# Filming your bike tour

Hello and thank you for visiting my channel again. This is Gianni. Today I'd like to talk to you about how I film my bike trips. On YouTube you will find a lot of dedicated channels to filming. They will go through all the details, the equipment you might need and the techniques that you would use. What I thought I'd rather do on my channel is to do something specific to bike touring. So how to make the most of the equipment you have to take memorable footage to bring back home at the end of your holiday. I travel with a folding bike which limits greatly the amount of equipment I can take with me. For filming movies like you can see on my channel I've always used three main tools. First is the mobile phone, second is an action camera, Third is a gimbal, which I use for stabilization. A useful way to explain how I film on my trips, I thought would be to just simply follow some of the footage I've taken on my latest trip in Morocco. And for every shot that I took, just try to explain to you how this is best taken with the limited amount of equipment that you will have.
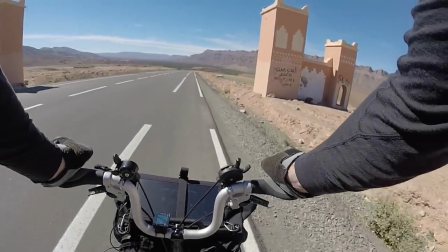79s
Okay, so while we bike tour, most of your time is spent, of course,
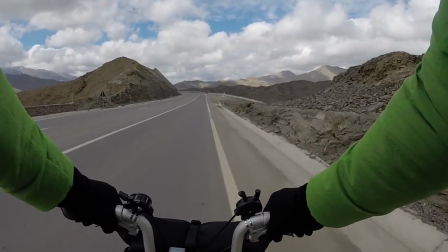83s
on the bicycle. so you need a way to take footage that is safe, stable and fast while you're cycling.
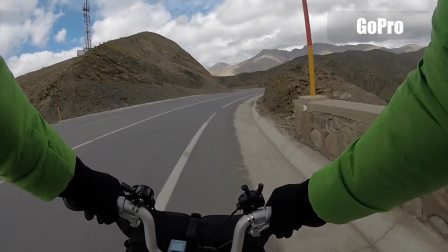89s
A GoPro camera or any action camera is just the ideal tool for this and in my experience there are two ways to use it
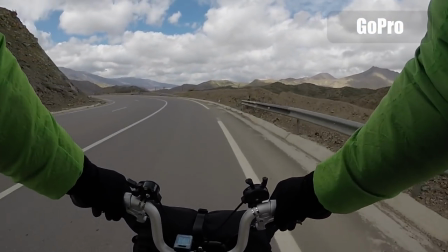96s
that produce the best results without introducing too much shaking that naturally comes when you're cycling.
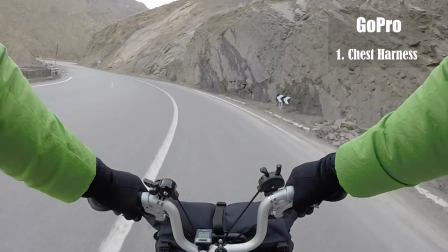104s
One is a chest harness and this is what you see for example in these shots and the
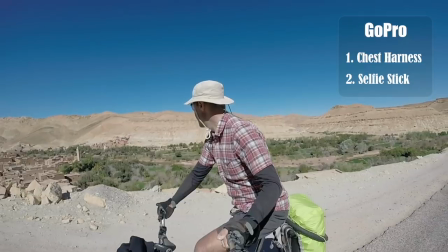109s
second one is a selfie stick which you can see here and they're both
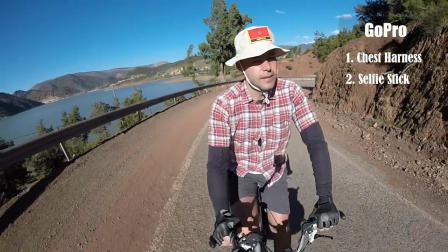114s
used in different occasions so let's begin with the harness and
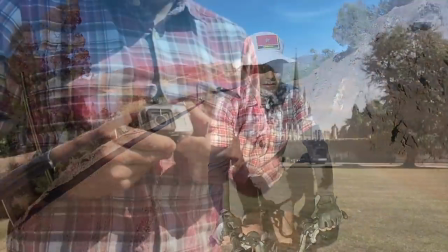119s
see how to set it up I wear the harness under my
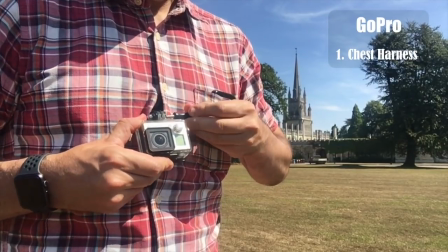124s
shirt and I just usually leave the shirt and button so that the GoPro can
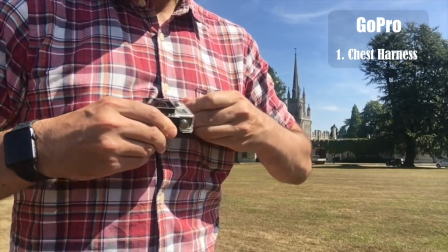129s
stick out from my chest and once it is mounted it is very
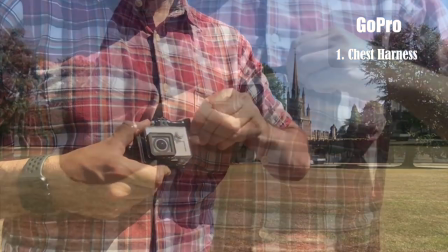133s
important to realize one thing if you want to mount your GoPro completely
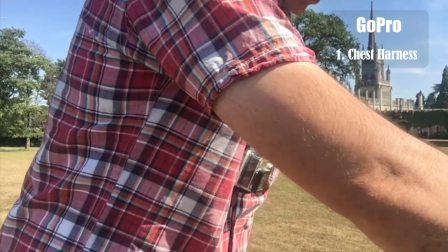138s
flat you know when you're bent down cycling a lot of the footage would
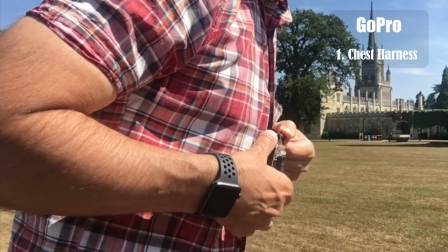143s
be too low so what you need to do if you just mount it upside down like you see I've done and then you can just flip it upwards this
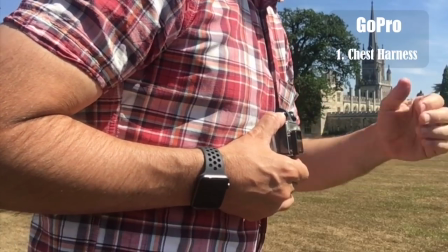151s
way and then you can just check your riding position and make sure that the camera is just pointing straight when you're riding and you
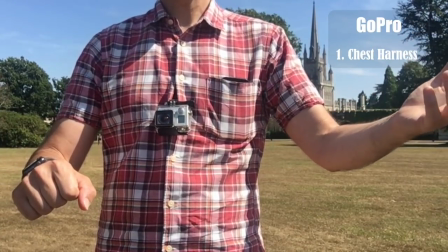159s
just you know you just see something which you would like to capture and all you need to do you know is very safe and quick you just
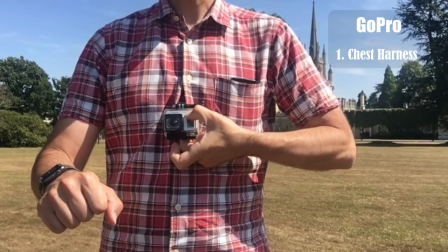167s
leave one hand from the handlebar you just hold your start button for a few seconds and then i'm ready to just capture you know my shot
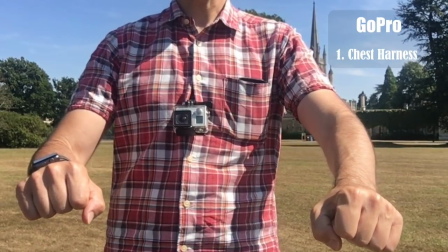175s
and i just simply push at the bottom of the camera and then i'm back in my riding position which is safe and i will have a great a great
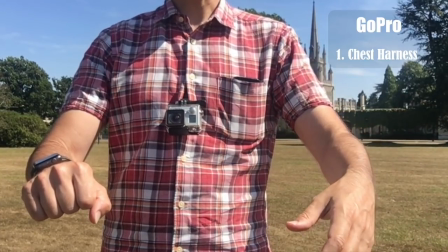182s
shot which is stable and secure and fast so at any time i'm able to just click on my camera and capture the scene in
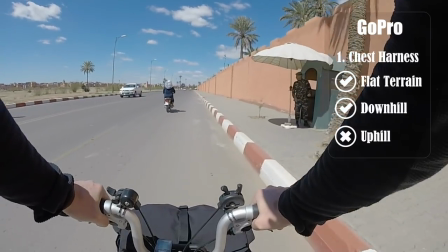189s
front of me the action camera mounted on your chest harness is great for flat terrain.
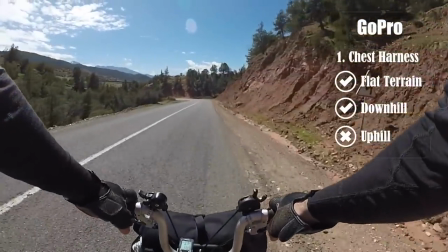196s
It's great for downhill, but you should never use it when you're going uphill.
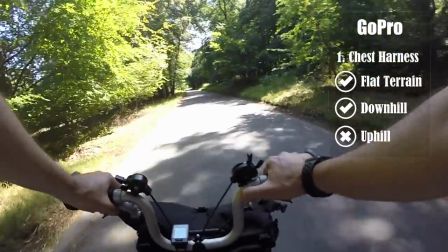201s
When you're slow on your pedal and especially when you're going uphill, you introduce a kind of rocking movement that you can clearly see in this sample footage.
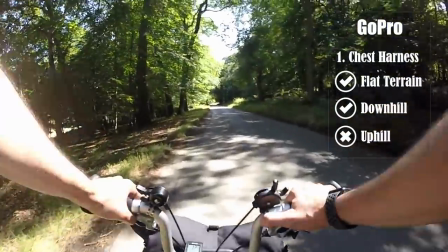209s
Anything with this kind of shakiness is completely useless even with the best of editing software.
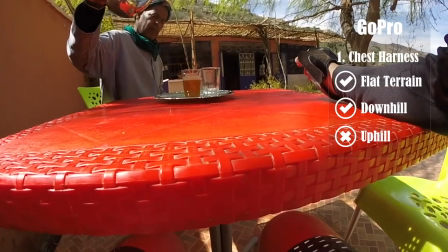216s
Another great use of the chest harness can be seen from this footage. Let's have a look.
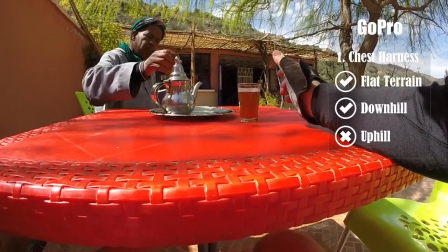225s
The action camera mounted on your chest is quite a discreet way to film every time you encounter people on the road.
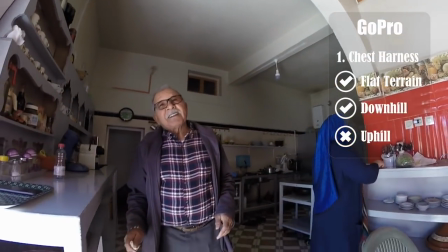234s
And very often, you know, you can just,
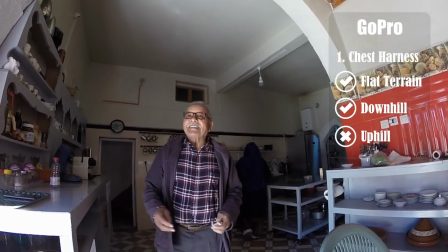237s
if you start your camera before you're meeting them while you're away at a certain distance, most people will not notice that the camera is rolling.